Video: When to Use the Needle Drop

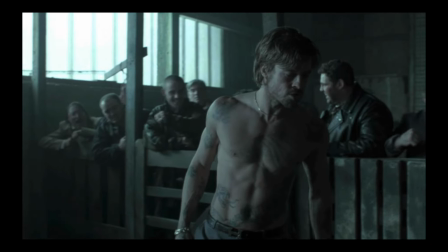4:09 But if we explore it further, we see that Vaughan uses music for the same reasons as Fincher.
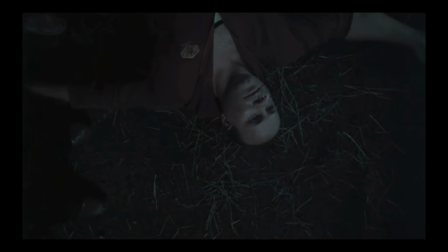4:15 Snatch uses songs that match a scene tone on it. This could be the music itself, such as this scene.
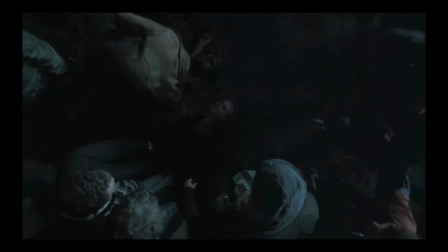4:25 It could also be the lyrics that match the scene the character is in.
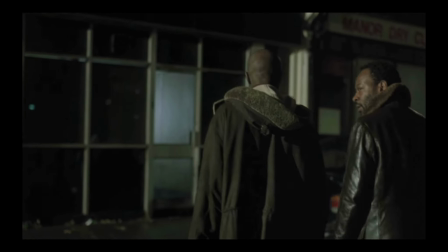4:30 For example, one scene where Vinny, Salt and Tyrone are paid to rob a betting shop, who unbeknownst to them belongs to ruthless gangster, Bricktop.
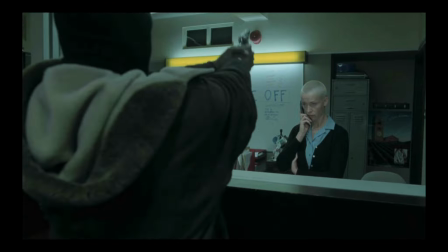4:39 During the scene, the song, Cross the Tracks, We Better Go Back can be heard, along with the repeated lyric, You Ought To Get Right Back.
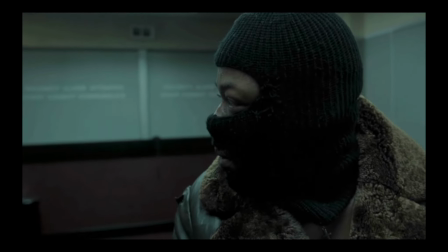4:46 This signifies that they've crossed into a world of crime where they don't belong. The music itself also matches the group's hilarious ineptitude and its attempt.
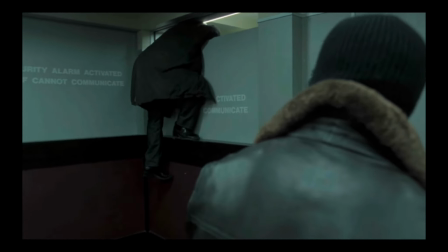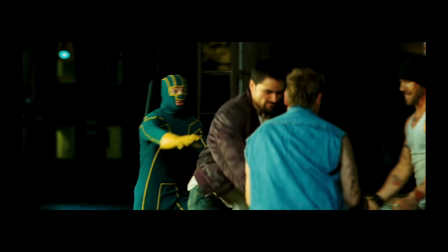5:02 As previously mentioned, Vaughn likes using existing songs to match the on-screen situation.
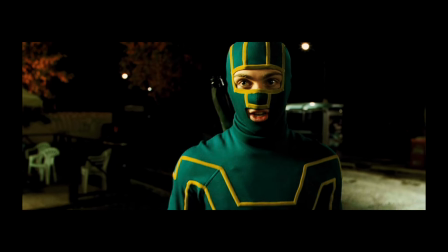5:07 One example from a film he went on to write and direct would be Kick-Ass's baptism of fire being accompanied by Omen by the Prodigy.
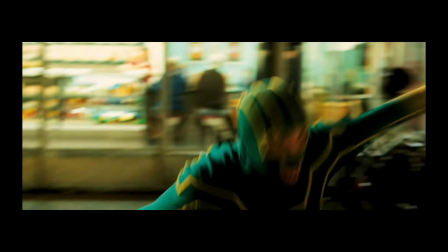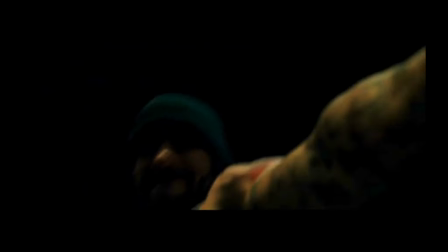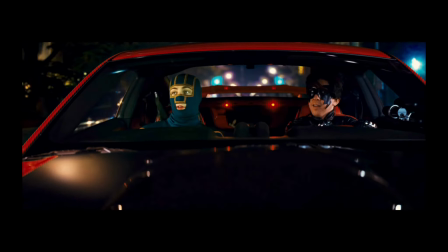5:25 Whilst he might make films of a lighter nature than David Fincher,
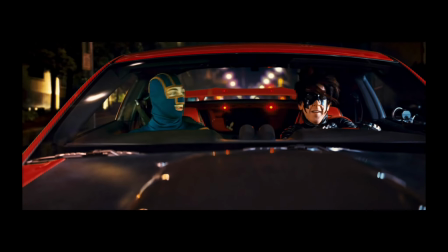5:29 giving him scope to use a wider array of music, he still uses it more than many other films of a similar tone.
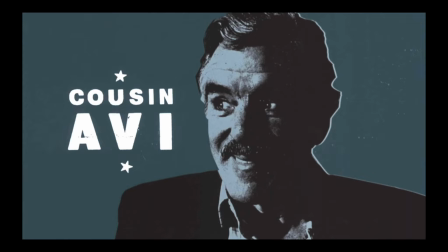5:36 An example from Snatch is Diamond by Clint, playing during character introductions.
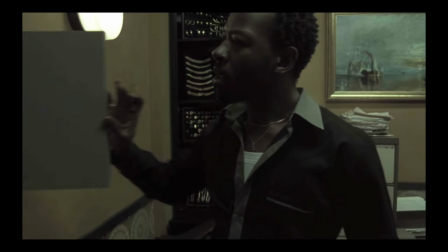5:41 The song feels perfect for the crime and caper story that is about to pursue.
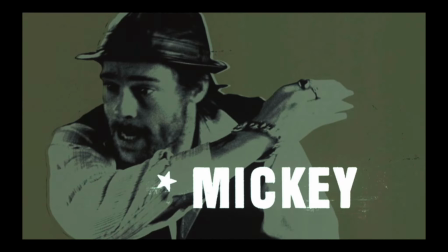5:45 Also, the title of the song matches the central thread of the story exactly, because it can't help but be a little bit meta.
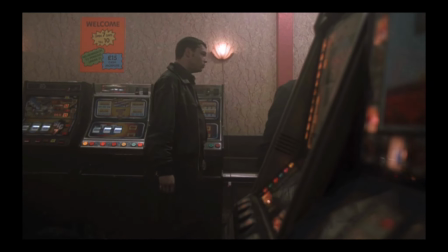5:53 And sometimes, he needs no other reason than it just being a great song.
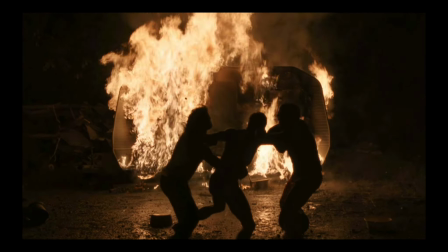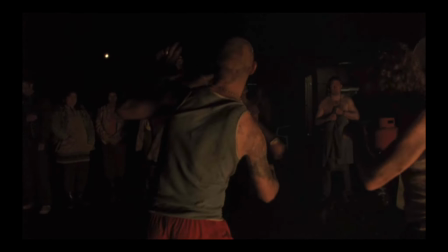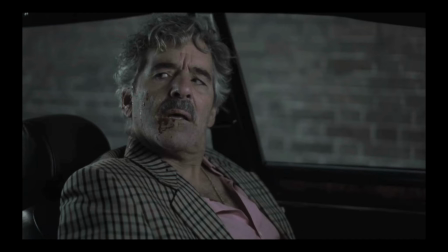6:09 He also uses songs as leitmotifs such as this song playing when one of the characters is visible on the screen.
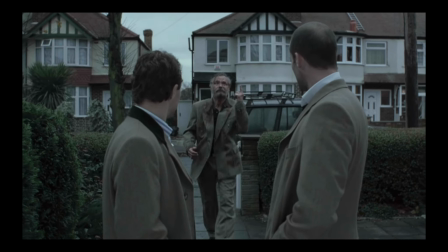6:18 The way the editor fades the song in and out as he opens and shuts the door subconsciously ties a thread for the audience between that music and that character.
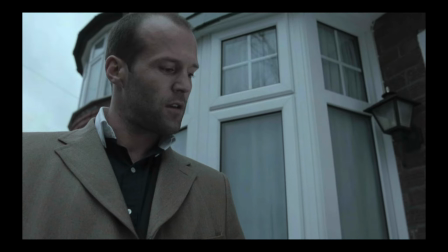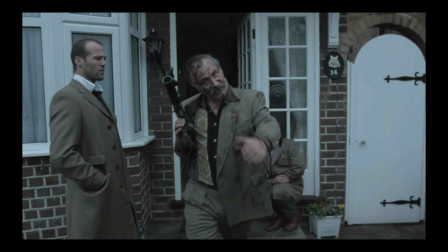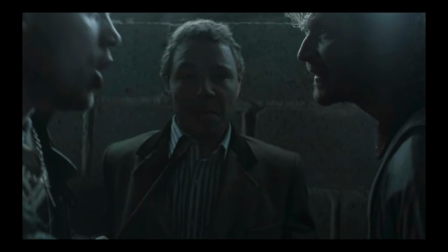6:38 To talk about Snatcher's best use of music, I'll have to spoil a major part of the movie. So if you haven't seen it, go watch it.
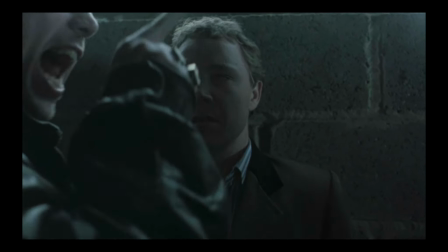6:45 It's on the UK Netflix right now. And if you're not from the UK, get a VPN just to watch it.
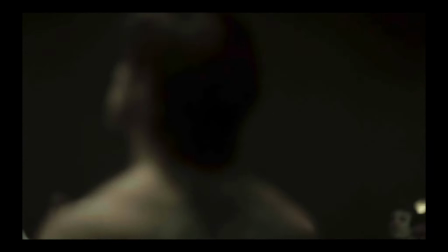6:51 Which brings us to the sponsor- Just kidding. Throughout the final boxing match of the movie, Oasis is something in the bushes place.
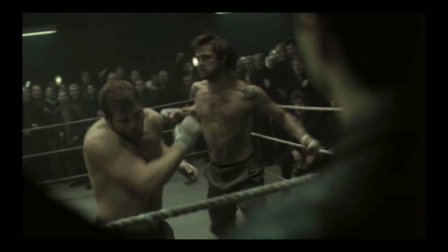6:59 The song cuts out when it looks like the fight might be over, and
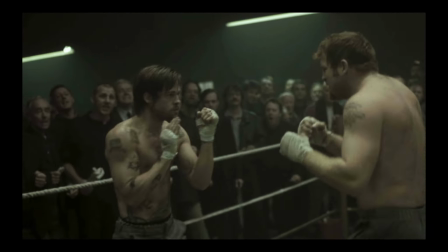7:08 cuts back in as it resumes.
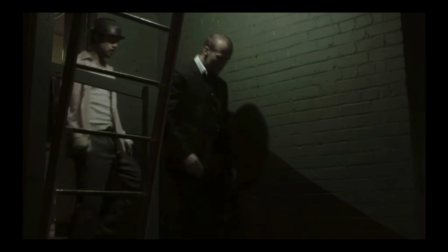7:14 Bricktop, the main antagonist of the film, has hired Turkish Tommy and Mickey to throw the fight,
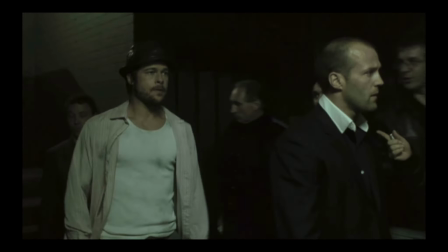7:19 as he has a large sum of money bet on Mickey being knocked out in the fourth round.
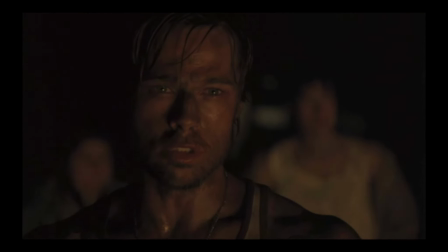7:23 The scene where Mickey is distraught at the sight of a burning caravan is because his mother was in there.
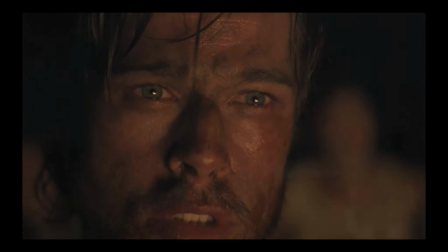7:29 This was the doing of Bricktop, who threatens a similar outcome to the rest of his caravan side if Mickey doesn't do as he is told.
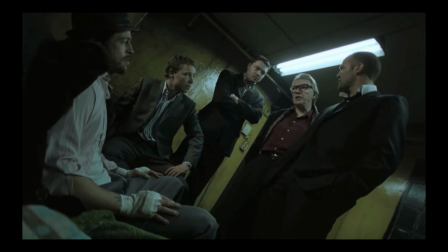7:35 Not when they're putting out the flames on their children's backs.
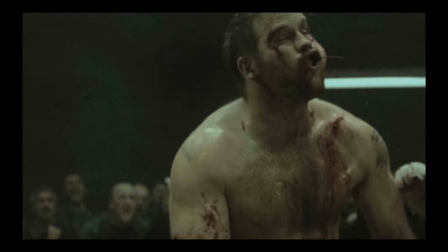7:38 So when Mickey gets back up from the canvas and knocks his opponent out cold, what song starts playing in the back room?
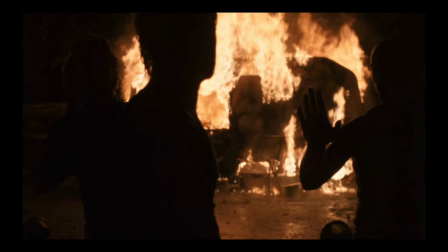7:49 The same song that was playing when Mickey was staring at the flames at his mum's caravan.
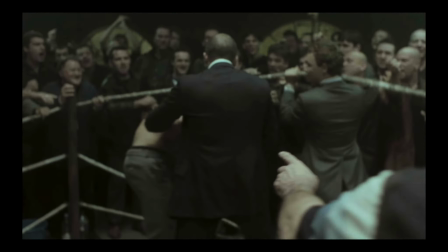7:53 This makes the audience realise, perhaps without them even noticing, that Mickey has not quelled the desire for revenge that burned inside him at that moment.
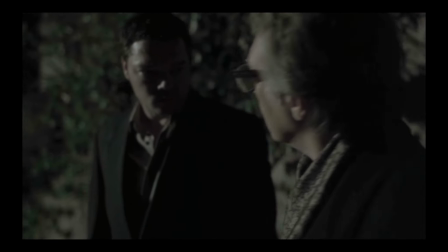8:02 It means that everything that has happened since, and is about to happen, can be traced back to then.
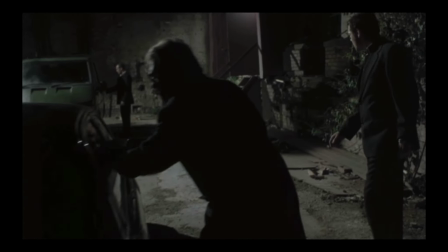8:07 This is done through the use of the right motif, without having to explain anything to the audience.